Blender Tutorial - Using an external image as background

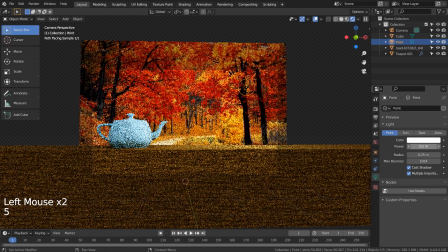4:06 Let me lower the light strength to show you what I mean.
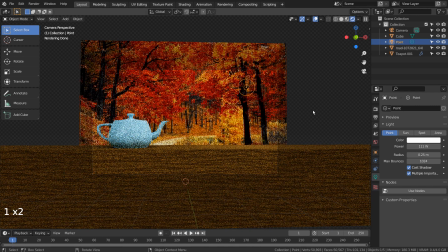The background image is full of red and orange colors, but the meshes don't have them. This is why we need to add some compositing values to the scene.
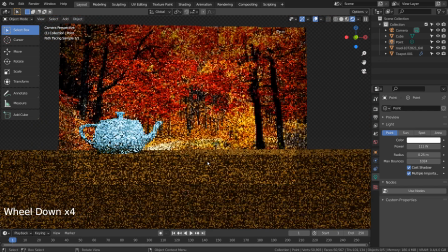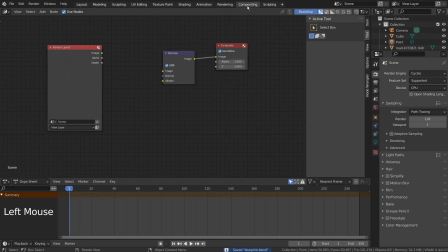4:40 Let's add the usual split viewer and the mix node setup.
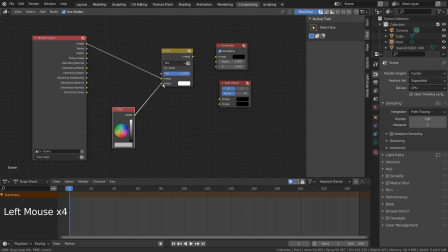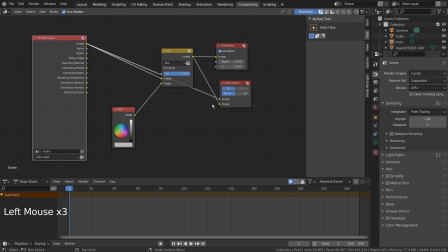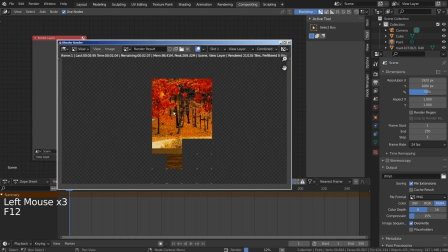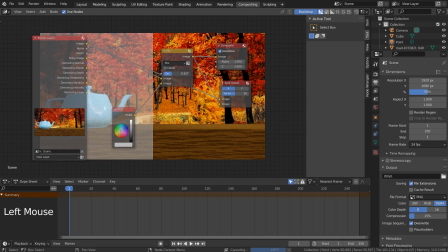5:33 The overlaying color will give far more realism to the scene by blending in two separate scene files from different light sources. The same rule is applied when we're mixing photos in Photoshop or any other image editing software out there.
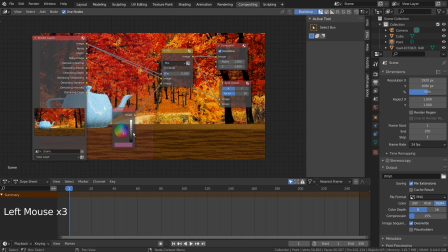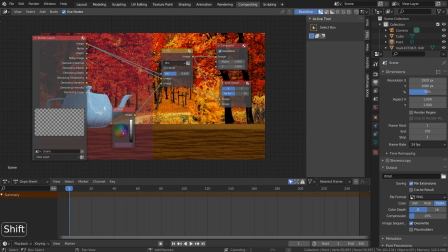6:08 The idea is to add a color in between, in order to give an illusion of all objects being in the same place at the time of render.
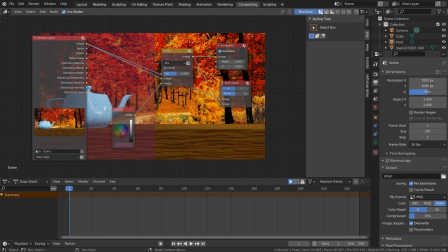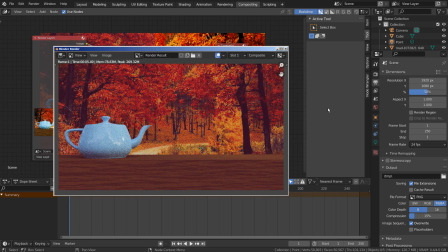Before and after.
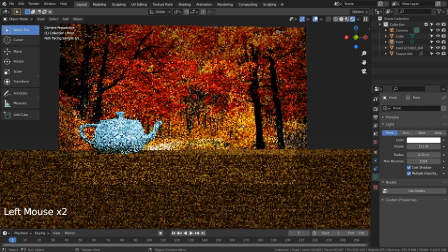The last thing we could do to add more realism is to add the depth of field. A tiny bit of blur will give far better realism result for the final render scene.
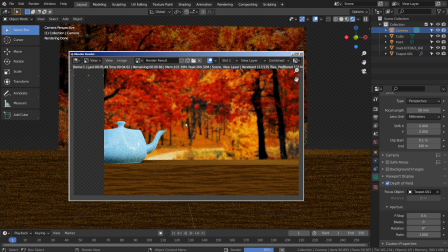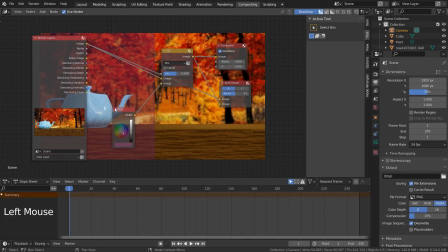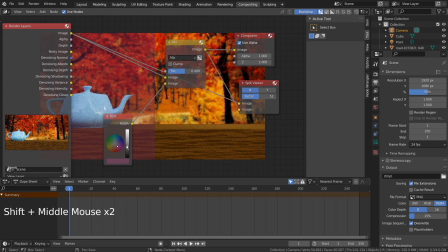7:16 Please test this composition method on background images that look completely out of place.
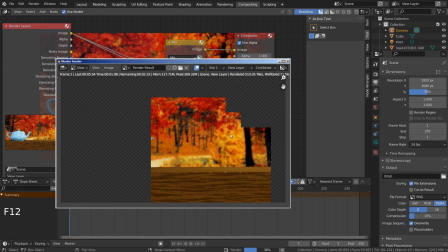7:29 Once we master this method, then we can easily mix pre-rendered scenes or external photos to give more realism to render images.
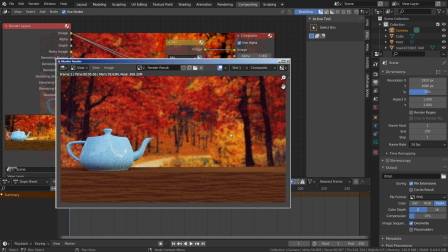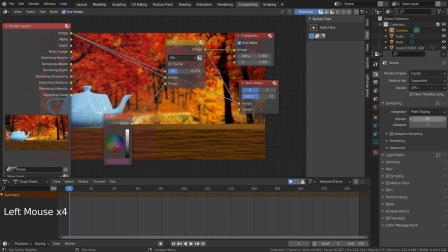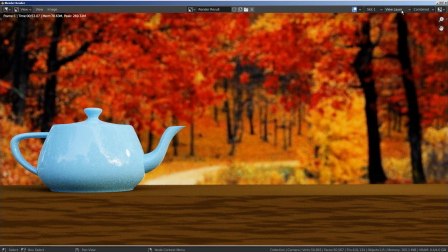7:50 Before and after.
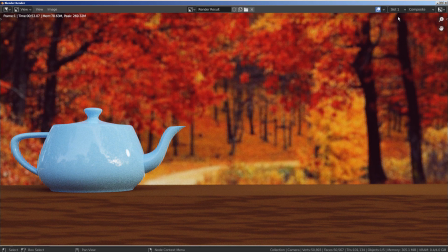7:55 This is the end of the tutorial. Thank you for watching.